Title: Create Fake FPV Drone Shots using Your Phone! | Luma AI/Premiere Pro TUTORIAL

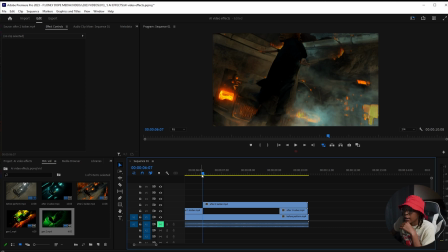[8:20]
Turn this one on here. Boom, the second layer. Now you have this, it turns into this.
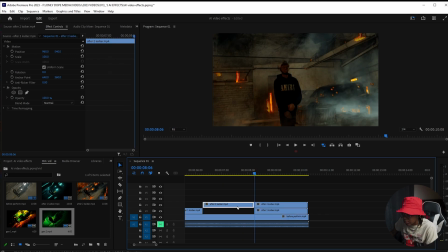[8:30]
It might go back to cyber, cut this, bring it on one layer, cut this. Oh, bring this down a little bit. Bring this one.
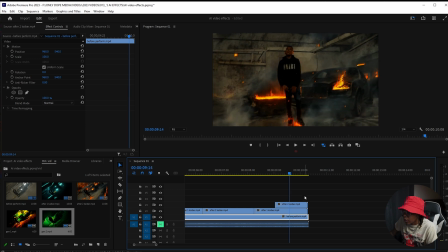[8:46]
Right there, bring this back. And like before you know it, we can just clip both of these, boom, like that.
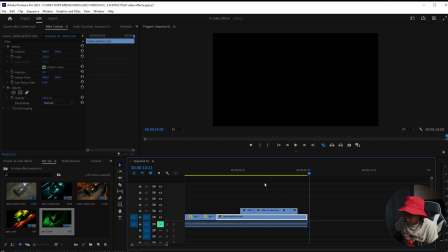[8:55]
Bring this down and then end on that. So after that, take all of these, bring it down to the first layer.
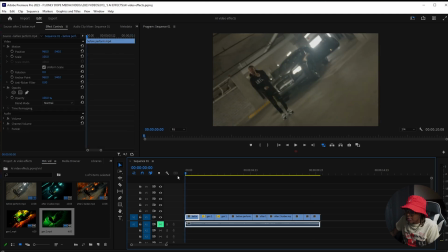[9:03]
And now you should have something that looks something like this.
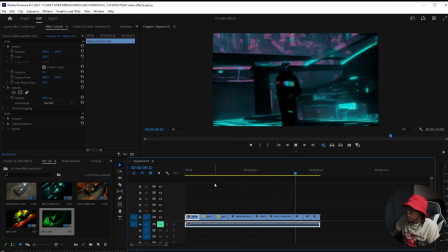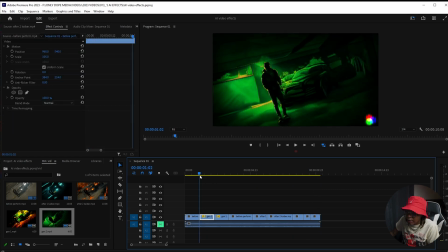[9:16]
Boom. So that kind of looks weird, right?
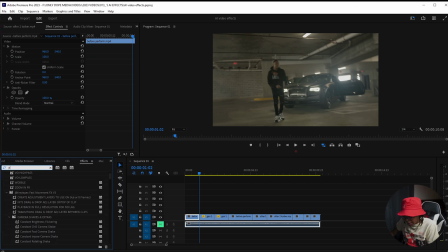[9:19]
So you're gonna have to add some like effects to make it less noticeable for those harsh transitions.
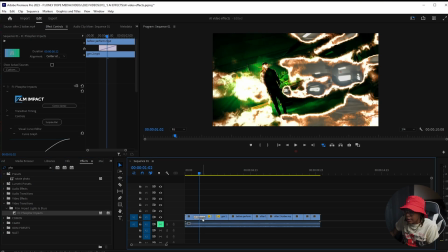[9:26]
But I think that's part of the effects. Like here, I just dropped in Film Impacts Phosphor. I'm about to make my own. I'm not gonna lie, I'm finna make my own transitions because I be giving these people too much promo, dead ass.
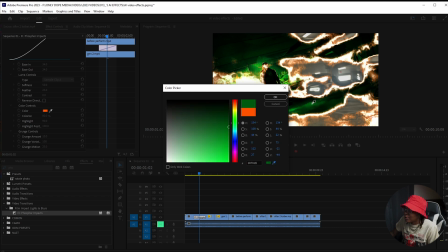[9:40]
And they ain't got no affiliate program or nothing. So I definitely need to stop shouting them out or whatever.
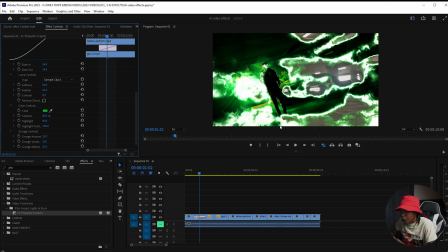[9:46]
Fuck that. All right, so I dropped this effect on there and it kind of gives it like a torn city look.
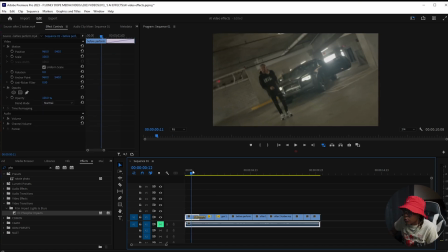[9:53]
So here we go. it's breaking, like it's broken.
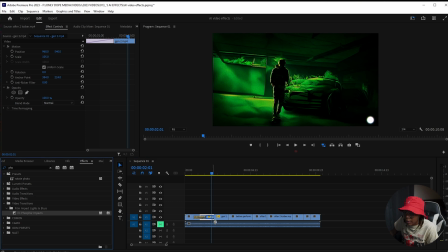[9:59]
Then you have something that looks like this. Then I'll probably do it again. So it's like multiple at one time.
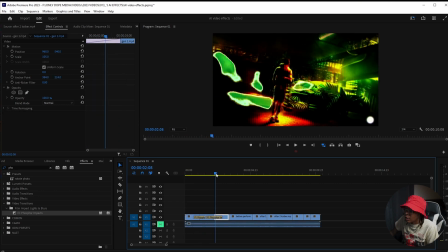[10:08]
So it's like from here to here to maybe one more time.
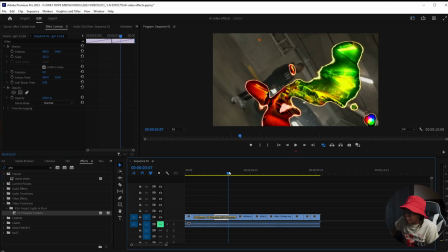[10:16]
Back to
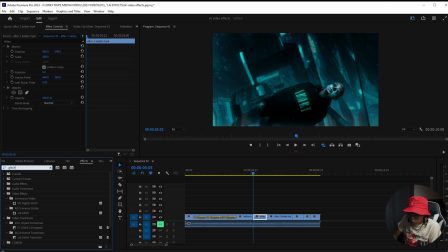[10:21]
that, right? Maybe we could do something quick, like a glitch, since it's going straight into cyber, the cyber town or whatever, the cyber look.
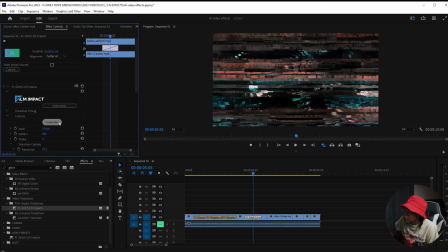[10:30]
Maybe do something like that. Something that's like less noticeable. Something like this. Boom. Now, that's one way that you could do it.
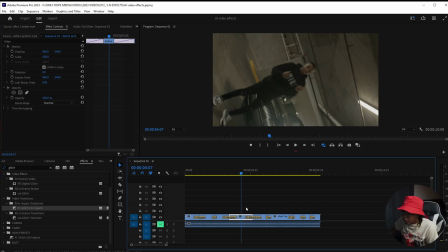[10:41]
Like I said, if you want to take it up a level, grab this clip here, bada boom, bada bing. Grab a clip from your sequence that you kind of
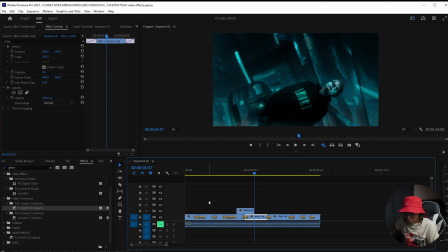[10:55]
like here, turn on, save. And now we're gonna go ahead and open up After Effects.
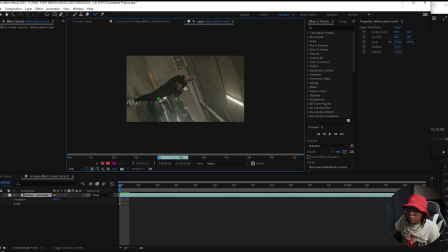[11:00]
Right click on it, replace with After Effects composition. All right, now you just wanna mask him out particularly.
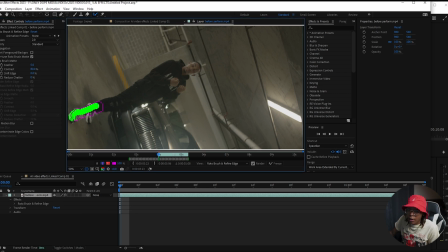[11:09]
I heard they got 3.0 for the new After Effects. I'm waiting for the full versions to come out. There's beta versions out right now, but that's not my steez.
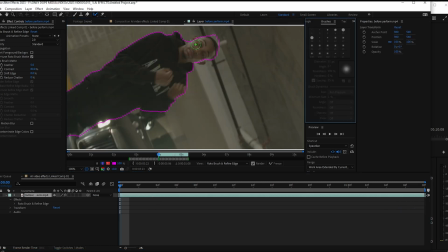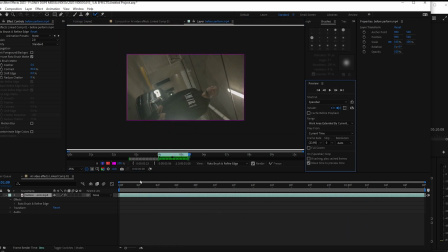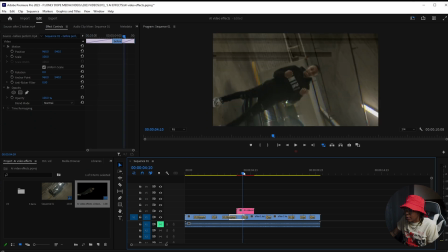[11:31]
Back to Premiere. You're gonna have your image already on top, and you can already see where I'm going with this.
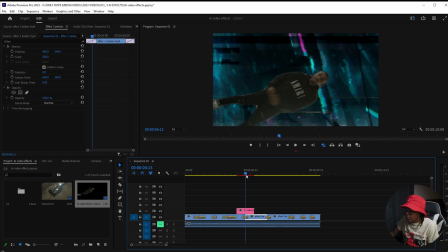[11:39]
So boom, image on top.
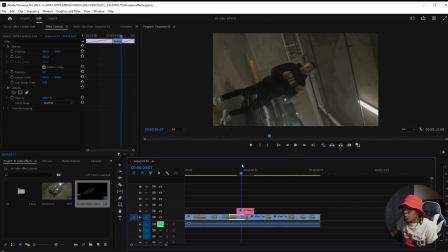[11:43]
Like I said, now you have this effect, and now come in, you'll have the glitching going on behind him.
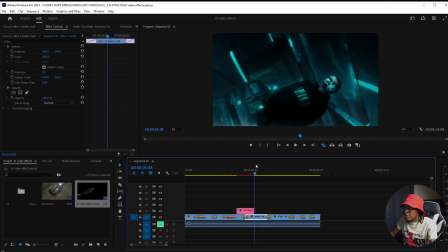[11:49]
And now what? Now he changes into this. When he turns his head, he turns into this. Yeah, draw a little adjustment layer like I always do, guys.
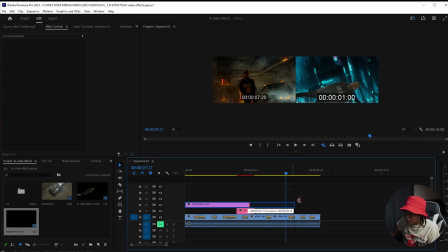[12:00]
Add little colors so everything kind of like matches or whatever.
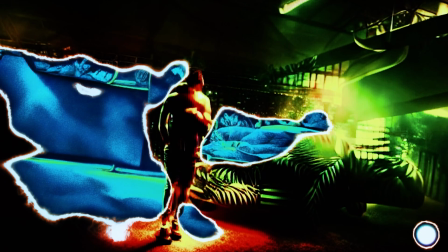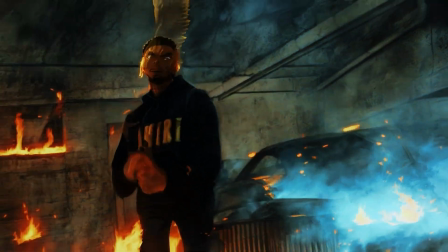Now that you have at least two new techniques in your toolbox, let's go ahead and combine them.
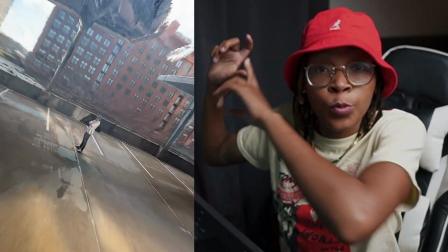[12:18]
Open Kaiber again. And now what we're gonna do is take that Luma video that we made earlier. Y'all see where I'm going with it.
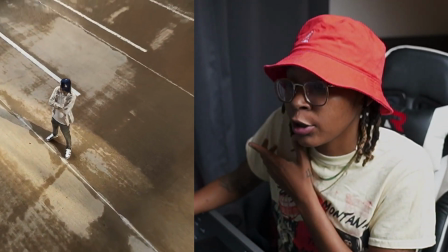[12:24]
That Luma real FPV video we made earlier in the first effect. Go ahead and continue to prompt.